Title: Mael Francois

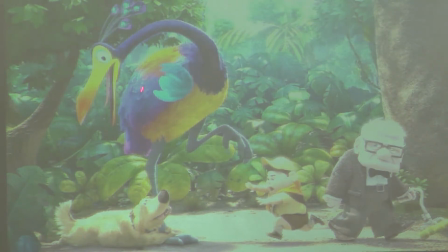3933s
Like we have a very bright, very saturated red and yellows, a bit darker and less saturated, and even darker and less saturated. And this is because the next character, the next area of interest is dog. And dog is beige, and beige is a very desaturated yellow.
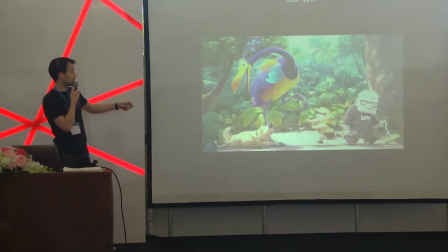3953s
So we are creating this kind of link between the colors here.
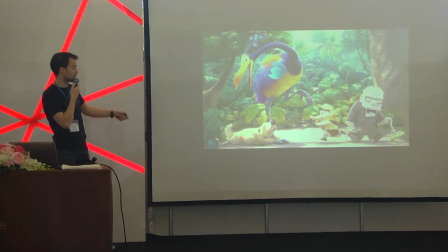3958s
So we're going to have a look at the colors of whatever is happening on dog. When we are on dog here, we can see that dog himself is very brightly lit. He is lit in a brighter way than Kevin because he has a duller color.
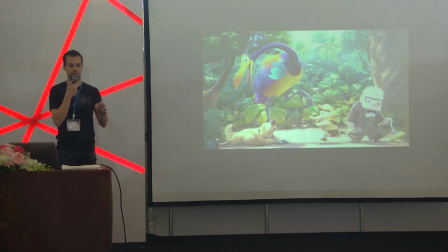3976s
Like beige is not a very strong color. It doesn't pop out. So to make sure that we keep a balance between the two elements, he was lit
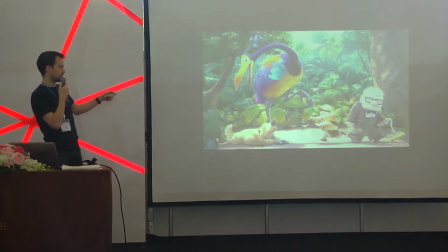3987s
stronger to make sure that he is brighter than Kevin, but he's also less saturated. He has less color. So this is why we can see him nicely. And then Doug is like his body shape is moving towards the right direction,
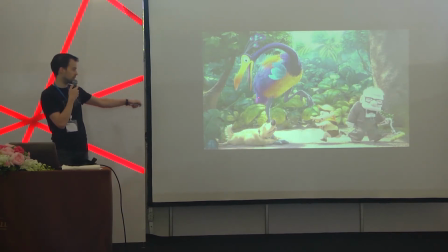4007s
and we have the kid which is playing there, and we can see that again we have the colors, we have the beige, and we again have the same colors being used here.
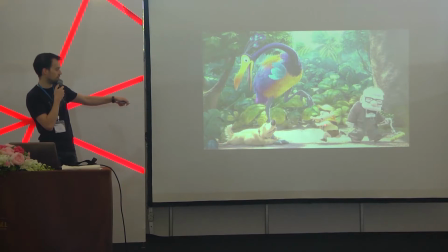4020s
So as you can see, we still have yellows, we still have beige, and he is as brightly lit as Doug. So we create a link, and we make sure that these guys are still in balance with Kevin.
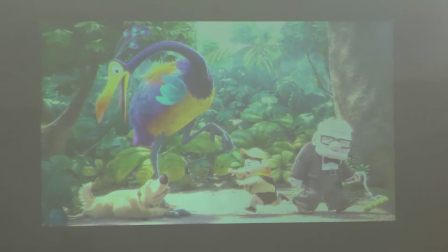4036s
And the last character is Carl. So right now we have first area of interest, the focal point here.
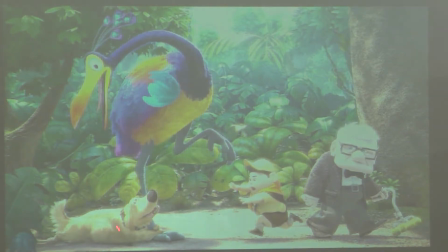4043s
Then we move to the second focal point, which makes us move to the third focal point. And then we have to find a way to make sure that we see Carl. So the first way to do that is that if you look at Carl,
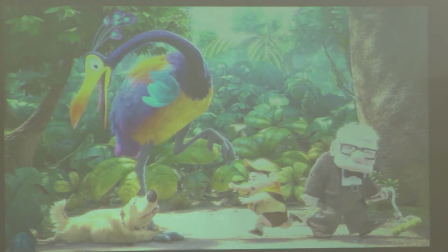4060s
he is the only one having very cold colors. Even though Kevin is blue, he has this it's a very saturated blue, and we have hints of purple and pink into it.
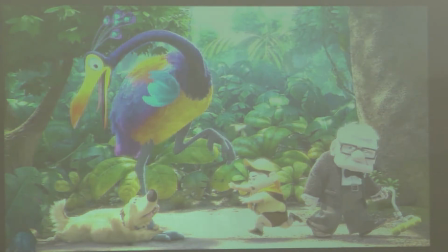4074s
Whereas Carl doesn't have any yellows, it doesn't have any oranges or reds. So we create a contrast between the two characters, so the eye will want to go from left to right naturally. Then Carl has these very bright white hairs.
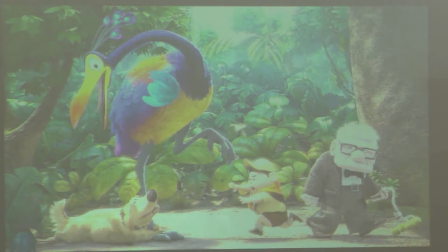4093s
So again, we create a contrast which makes sure that we have a look like 1, 2, 3, and 4.
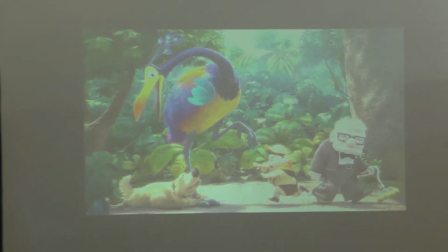4101s
And then to create a link to the next shot, Carl is moving towards the right.
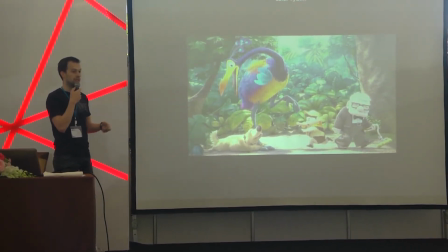4107s
The action is the next shot is going to be a translation from left to right. So we naturally move the spectator's eye, the audience's eye towards the right, and we create a transition for the next shot.
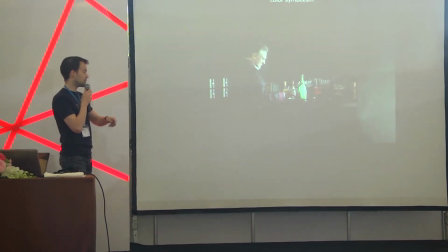4128s
So for this one, I just wanted to talk about symbolism.
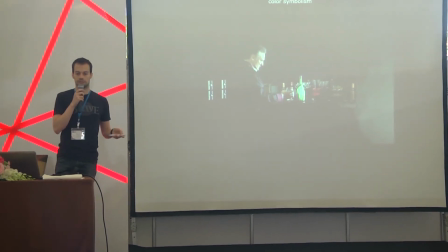4133s
It's very simple, like nothing special in the lighting in this one,
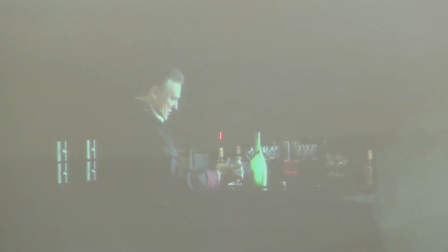4140s
just that we have a green bottle,
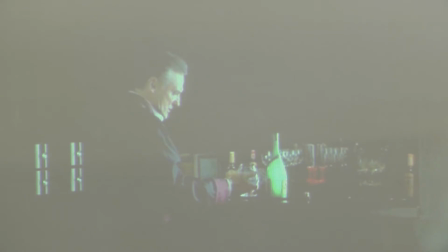4144s
and like in the West, if you have a green bottle being lit this way, it's poisoned. So the only purpose of having this bottle being lit this way is just to make sure that the
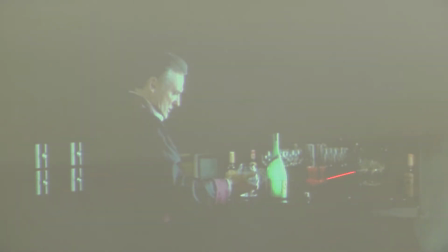4159s
audience understands and knows beforehand that this is full of poison and this guy is gonna die.
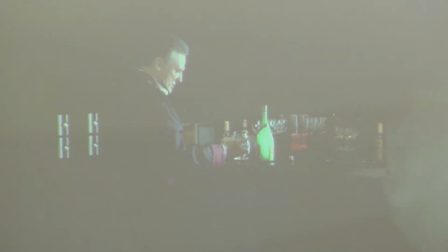4165s
So very simple.
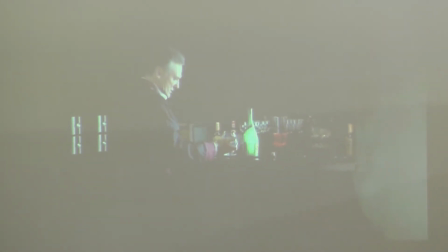4167s
We use symbolism, this kind of very bright green in a bottle, and we know that the bottle is poison. We don't need anything else. It suits the story, it supports the story, and we know what's going to happen.
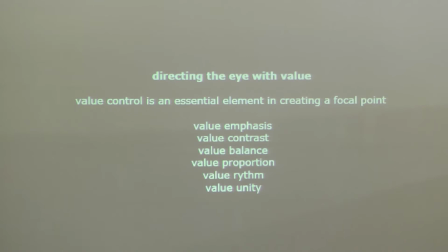4184s
So we talked a bit about value in some of the previous images. We're going to see more examples here.
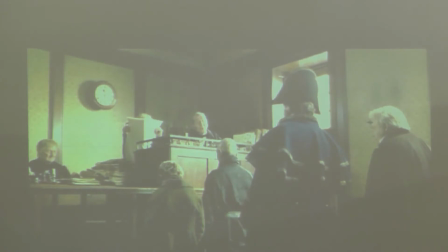4192s
So first, value emphasis. So this is a scene from Oliver Twist. Um, there is a lot of action happening into this scene. Like we have 1, 2, 3, 4, 5, 6, 7 actors, lot of elements,
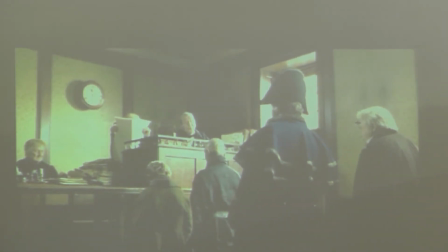4210s
but we want to make sure that the audience understands what's happening. And what's happening is that the main goal is that whatever the judge is saying here. So first, we see that there is apparently only one light source.
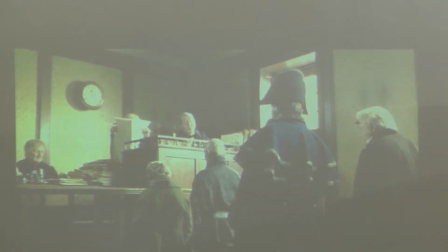4229s
It's coming from the window, so there is a window here. There might be a window on the right here of screen that's lighting the scene.
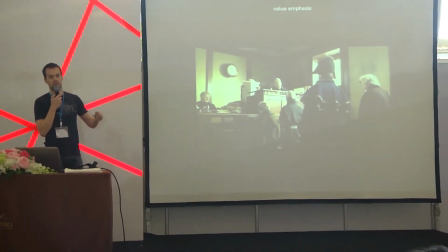4240s
If you think about what we have talked about before,
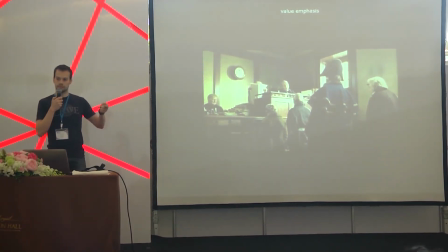4245s
when we have sunlight in a room like this, the sunlight should bounce everywhere. Like we should have a lot of bright areas in there.
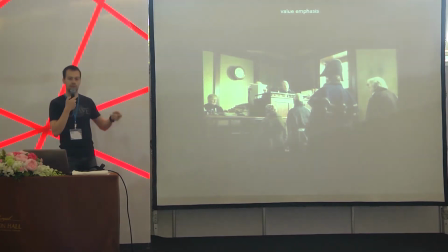4256s
When we see the brightness here and we think about the image that I've shown you with the light bounces,
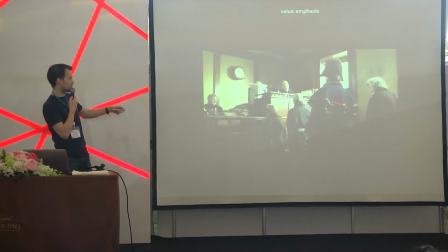4263s
we should have a lot of brightness, a lot of bounces everywhere because the sunlight is very strong and it's gonna just bounce and fill the room everywhere. But if we had allowed the light to do that, we would have had a very
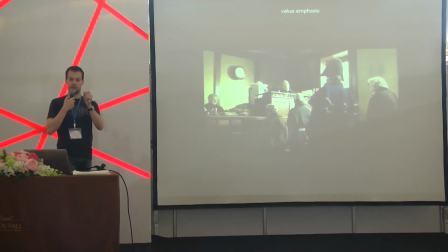4282s
light, a very filled image, and we might not have the potential to look exactly where we want to look.
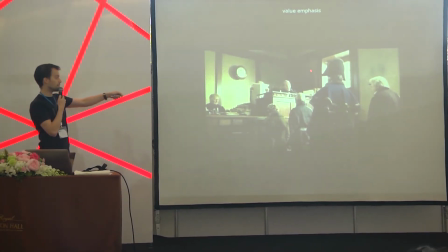4292s
So what we've done here is that in the corner has been darkened,
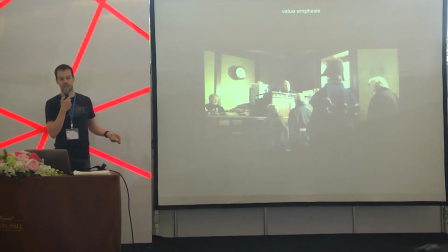4298s
and the way to do that, so in CG it's easy. You can just put a blocker or anything.
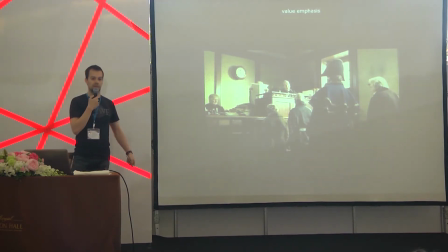4306s
And the way to do that in live action is to use some kind of net. It's a net with very, very thin apertures that will block the light partially.
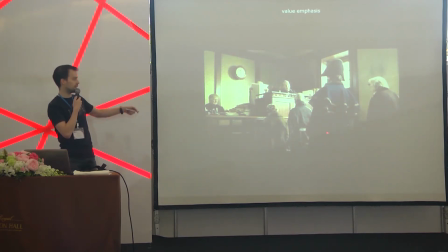4320s
So by putting a net behind this guy, even though we don't see the net, we will naturally darken this area. So we have a very bright patch of lighting on a very dark area.
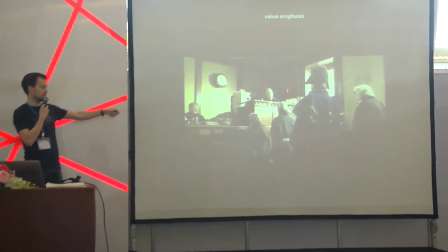4336s
So naturally, this is where we are going to have a look first.
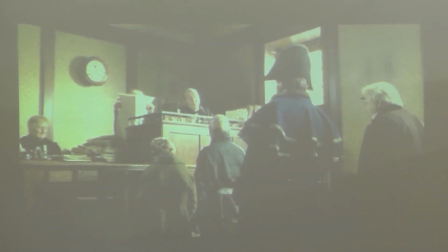4342s
To increase the fact that we are going to this area, we are using exactly the same trick as in AI. We are using a square of white paper. And this square of white paper will grab the attention as well.
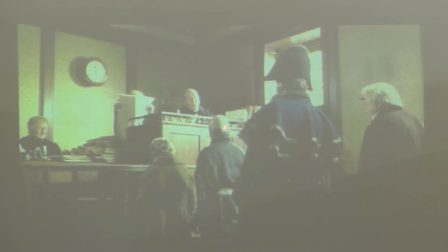4359s
So we make sure that we have a lot of contrast with this bright area on the dark one. So we get a first area of contrast. We increase it by having this white square. So we make sure that we see this area.
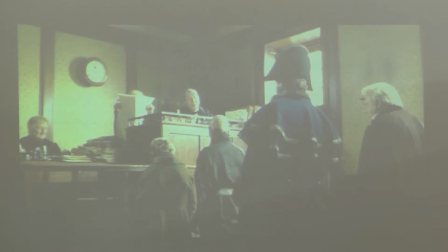4379s
And as you can see, even though it's a white square, we have the clock here. And the clock itself is it's a circle, so a white circle would grab the attention as well. So what they have done is that
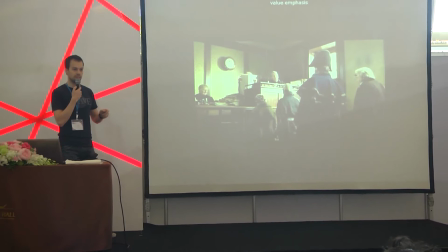4399s
we don't really see it with this lighting in this room, but in reality the clock is almost
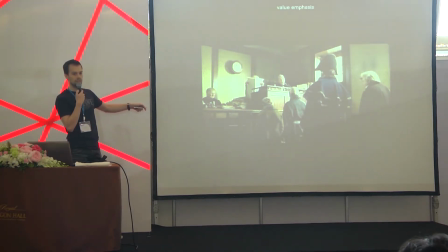4407s
half as bright as this piece of paper, just to make sure that we don't have the clock grabbing too much attention. And if you look around, this is the only piece of purely white paper.